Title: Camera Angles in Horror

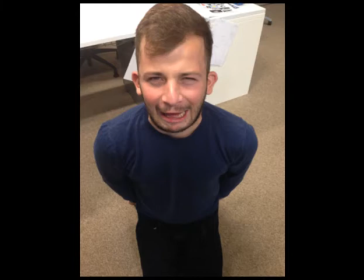0:09 A high-angle shot is when the camera is held up high, looking down at the subject.
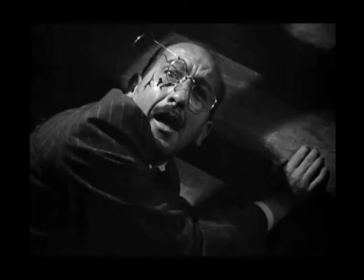0:13 In horror films, this is typically used to look down upon the victims when they are being attacked or are tormented by the evil in some way. This makes the character appear weak and vulnerable, causing the audience to feel empathy towards them.
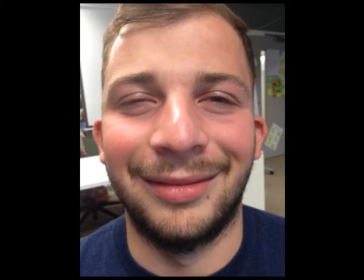0:30 Close-up shots are when the subject is the only thing that can be seen in the frame, where all the focus is on it.
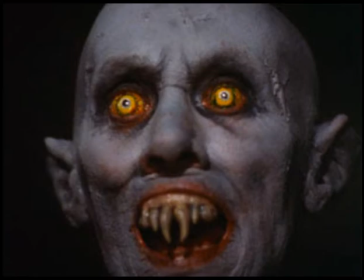0:35 In horror, this shot often allows the character's reaction to the horror to be shown effectively, as well as making them seem isolated and trapped, as if they have no way to get away from the evil.
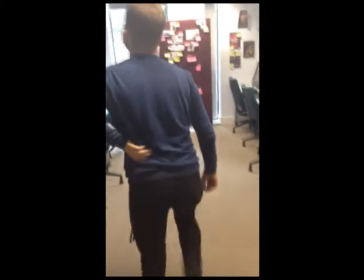0:49 Tracking shots are when the camera follows the subject on a track, and a pan shot is when the camera moves from one side to the other,
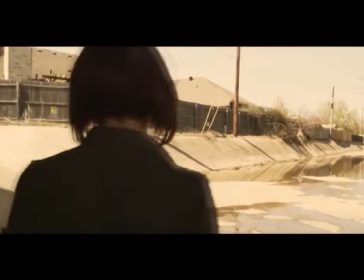0:56 again often following the main subject's movements. In horror films, this is often used on the victims, making it seem as if they are being watched or followed.
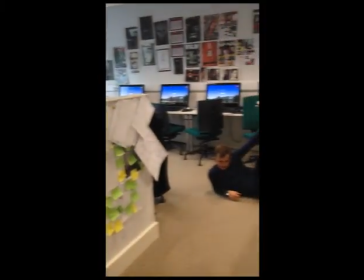1:04 It can also be used to establish the setting, which can play a big part in the horror.
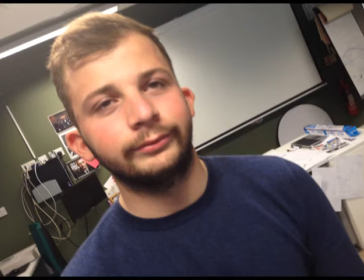1:14 Canted angle shots are when the camera is held at an odd angle, which can often portray on screen as if the shot was taken suddenly,
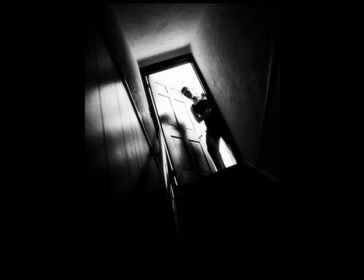1:20 and perhaps as if the camera is being pushed and moved around. It suggests panic and drama behind the shot.
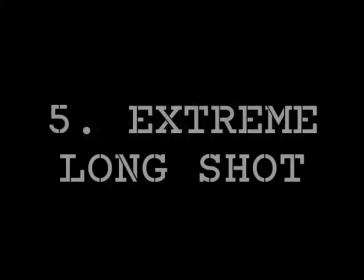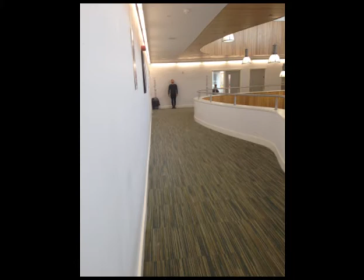1:32 Establishing shots are used to set the scene by showing the setting and atmosphere at the beginning of the scene, often hinting at the type of scene it's going to be.
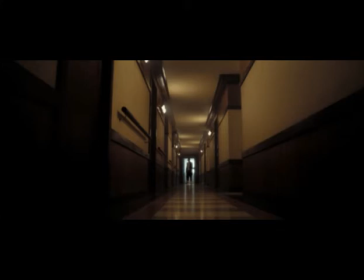1:40 This can work well in horror films, as the setting and atmosphere can impact the horror of the situation greatly, setting a creepy mood to put the audience on edge.
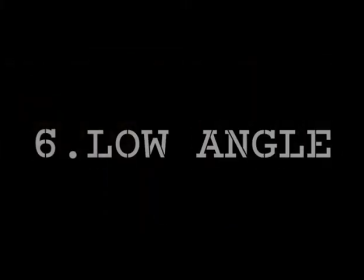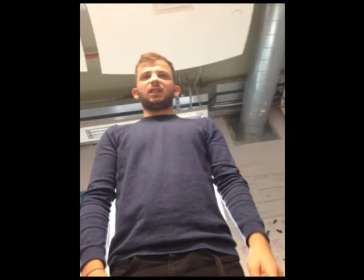1:53 Low-angle shots are when the camera is held below looking up at the subject. This is often used in conjunction with high-angle shots, using shot-reverse shot between the victim with a high angle and the villain with a low angle.
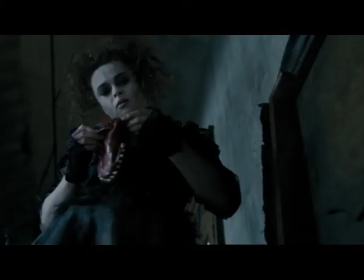2:04 This is because it gives the villain more power and dominance over the shot. Looking down at the audience makes them more intimidating, often putting the audience into the position of the victim character, creating an emotional reaction.
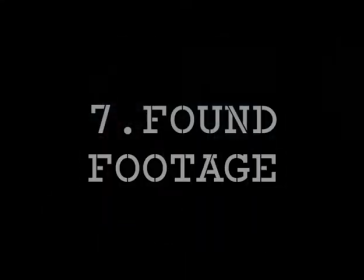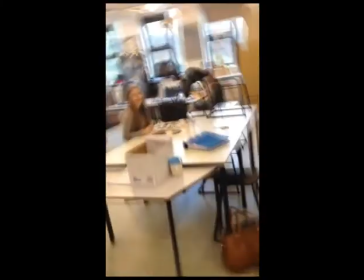2:21 Found footage means that the camera was held by one of the characters and filmed all from their point of view.
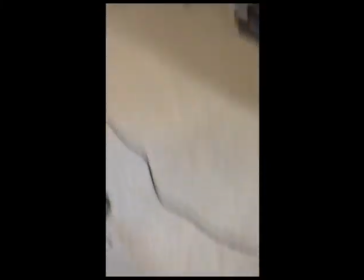2:26 This installs a sense of reality, involving the audience more emotionally and physically, as they are seeing exactly what the victim characters are seeing. This style of shot can also make the audience uncomfortable, because it limits their view, often because of the rocky canted shots, which can make the whole thing more scary.
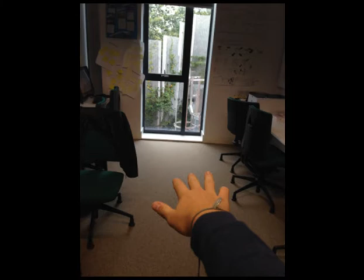2:48 Point of view shots are when the camera is placed in the eye line of the character, showing exactly what they see from their position. As this puts the audience in the place, it can evoke an emotive response, perhaps empathy for the victims or disturbed from being behind the eyes of a villain.
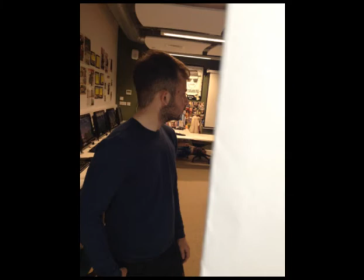3:10 Crab shots are often used with point of view shots, as they are when the shot is taken from inside or behind something that partially obstructs the view for the audience. In horror films, this is used often, either when the victims
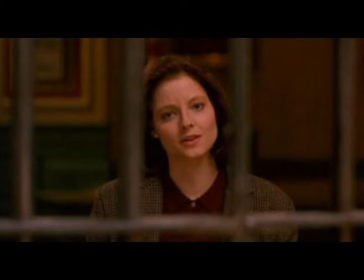3:24 are hiding or trapped, or from the villain's view when they stalk their prey from behind bushes and such.
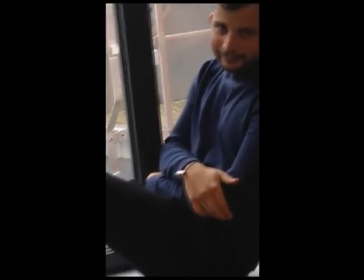3:34 Zooms are when the lens of the camera is focused into on a smaller area, bringing the audience's attention to this point.
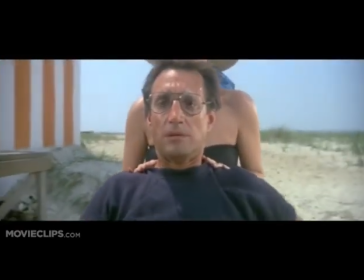3:40 Zooms can be used in horror films to build the drama and suspense, perhaps leading into a jump scare.
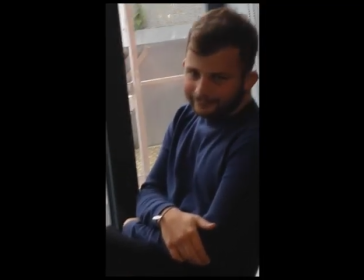3:45 Because the audience have no control over what is being zoomed in on, it can often leave them feeling controlled and forced.
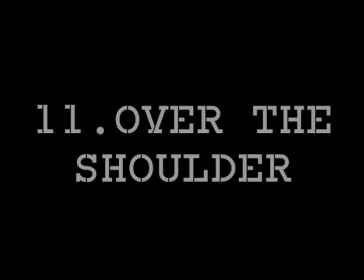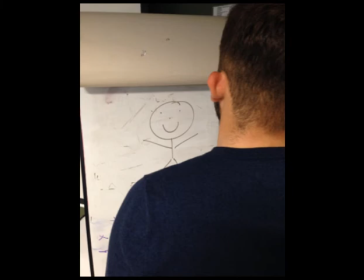3:59 Over-the-shoulder shots are when the camera is placed behind one subject or character to view what is in front of them.
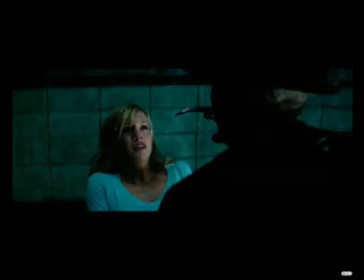4:04 In horror films, this is used to build tension, often through shots of the victim character looking into a mirror, so the audience is seeing exactly what they are seeing. Then the jump scare of the villain appearing behind them, and therefore the audience too, as they are positioned with the victim.